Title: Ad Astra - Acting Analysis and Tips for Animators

the audience goes what is this and then the two people who watch the person watching is going yeah that's also my dog that's my dog.
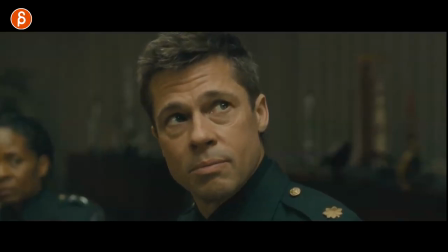[4:11]
Next up is still the same sequence and this is something where spoiler he is asking wait my father is still alive and he goes yeah we think so. There are a couple of things about this A he throughout the whole movie is usually more like this relaxed looking not that much blinking very much in control never nervous they even make a point out of him having his heart rate never go up.
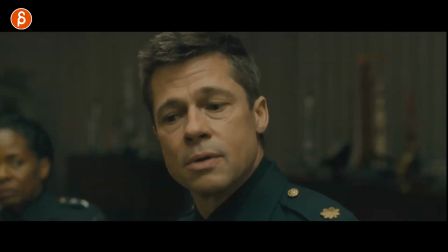[4:32]
So there are a couple of things here just from a technical point of view in terms of lip sync he goes but my father's still alive I was waiting for this and I like this too in terms of lip sync where he is forming the the bee the bee there but then it
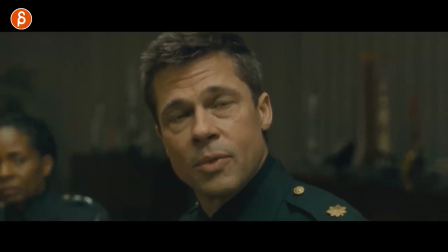[4:48]
says it it's like the beginning of it but waits a bit and then the line happens this cool anticipation and just a reminder that your shapes and whatever whatever you dial in for your lip sync doesn't have to be exactly when the audio starts think about what is the character thinking are they
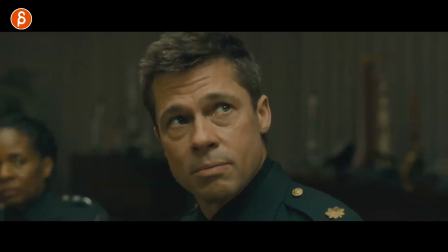[5:05]
trying to say something are they nervous do they want to hesitate or you know is there some anxiety behind it it's a cool reminder of just that little detail of doing this but the main thing i want to talk about is the contrast so he usually has not very blinky eyes again because
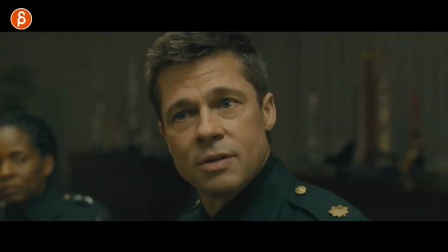[5:19]
he's very calm very confident or at least very relaxed and then as he asks and you can see that little slight hesitation there in this where like wait a minute my
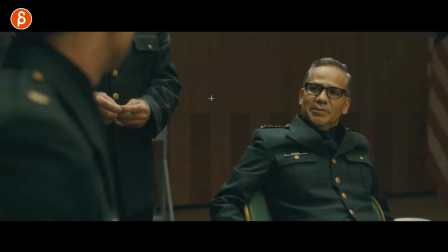[5:27]
dad is still alive and he goes yes we think so the cool thing is this watch his eyes there's now a lot
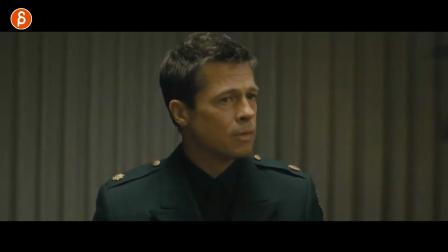[5:34]
of darting just within all of this dart dart dart dart darting darting darting and the cool thing too in the audio is that if you watch this movie you can hear his voice and then as this shot progresses the voice gets lower and lower and a bit more echoey and so we can
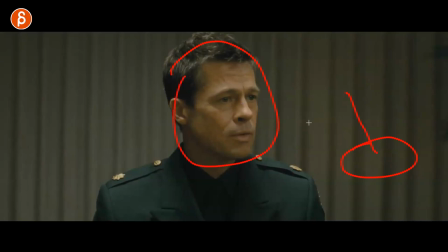[5:52]
just purely focus on him and it's like he is not really listening to this and just realizing wait a minute my dad is still alive and again you can see all the looks and all the eye darts and and it's not even that much blinking as I scrub through there's actually no blinking
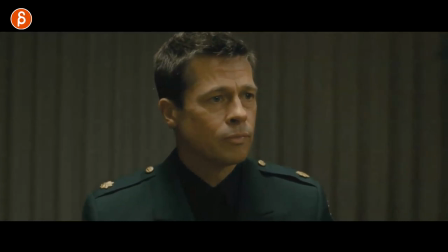[6:05]
here but it's all just a continuous moment of darts and darts very interesting so again for you when you animate something when
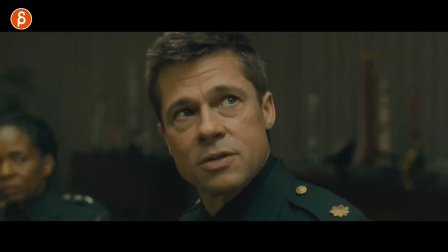[6:12]
do you blink how often do you blink is it a half blink is it quick darts is it important do you want to show that the person is thinking is it
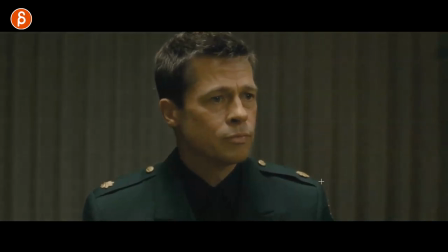[6:19]
kind of like a shocked thinking whatever it is and also cool thing is that the sound afterwards goes back up and gets clear as he
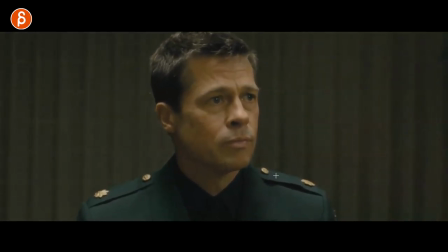[6:26]
concentrates back on the character and it's right there and you can see this oh and now he's back and you can see that little thing of he is done processing and it's that change you can see this a little bit in the eyebrows and even here as he has a little half
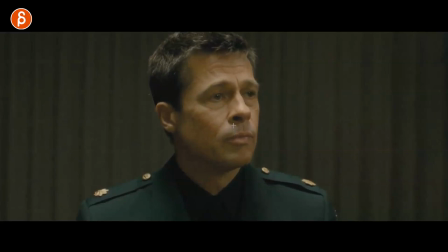[6:40]
blink like a third blink it's almost like okay click let me go back and actually concentrate on what's going on and you have a little bit of a blink there not even it's again like a little slight change in the eyelids as he looks around and then concentrates and the
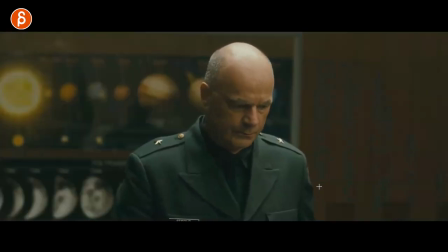[6:56]
sound is back on and they keep talking and he asks him so are you doing this for us or not it's very cool that's a little subtle detail stuff the last thing
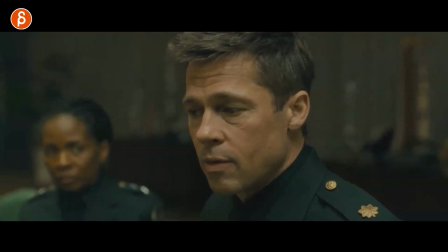[7:03]
which again is here is within the sequence they ask they just ask him are you going to do this with us and you can see again darting around a
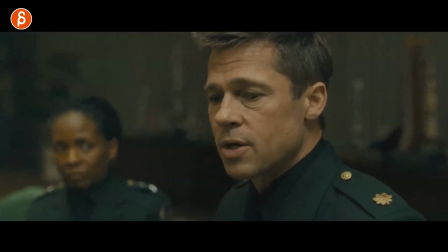[7:11]
blink looking around and he goes yes yes sir I'm doing this so again thought process you want to look at darts blinks how do
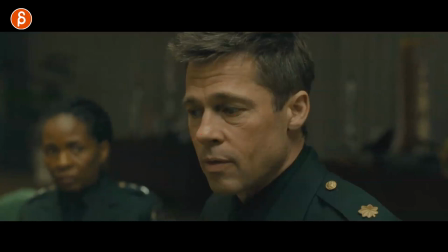[7:19]
you want to just have a stare like how you want to communicate to the audience that this person is thinking making a choice
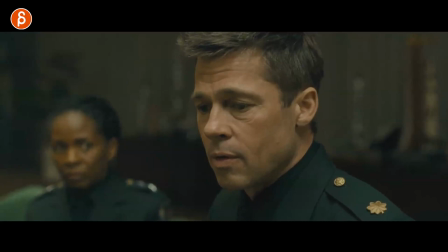[7:25]
or making you know in this case he makes a choice but whatever thought process that you want to visualize to your audience why am I showing you this though I like the idea of the staging here is that he's thinking and she's just waiting she's blurry there it's not a super focus there but you
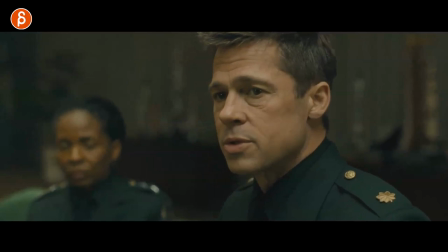[7:40]
wait and what happens is that when he has finally his decision of going yes sir i'm doing this look at her bam she starts moving okay let's go
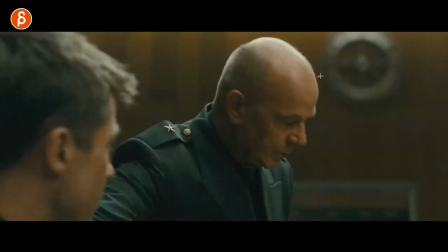[7:49]
and then this i love this so imagine we're ignoring this this is not your shot you're not adding all of this if
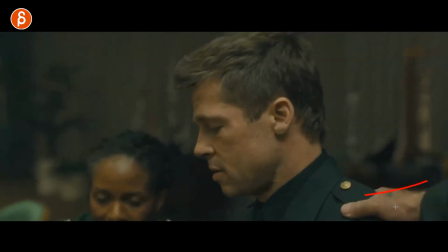[7:58]
this is just your single shot here but i like the idea that there's an outside hand coming in that can tap him on this shoulder on his back you know i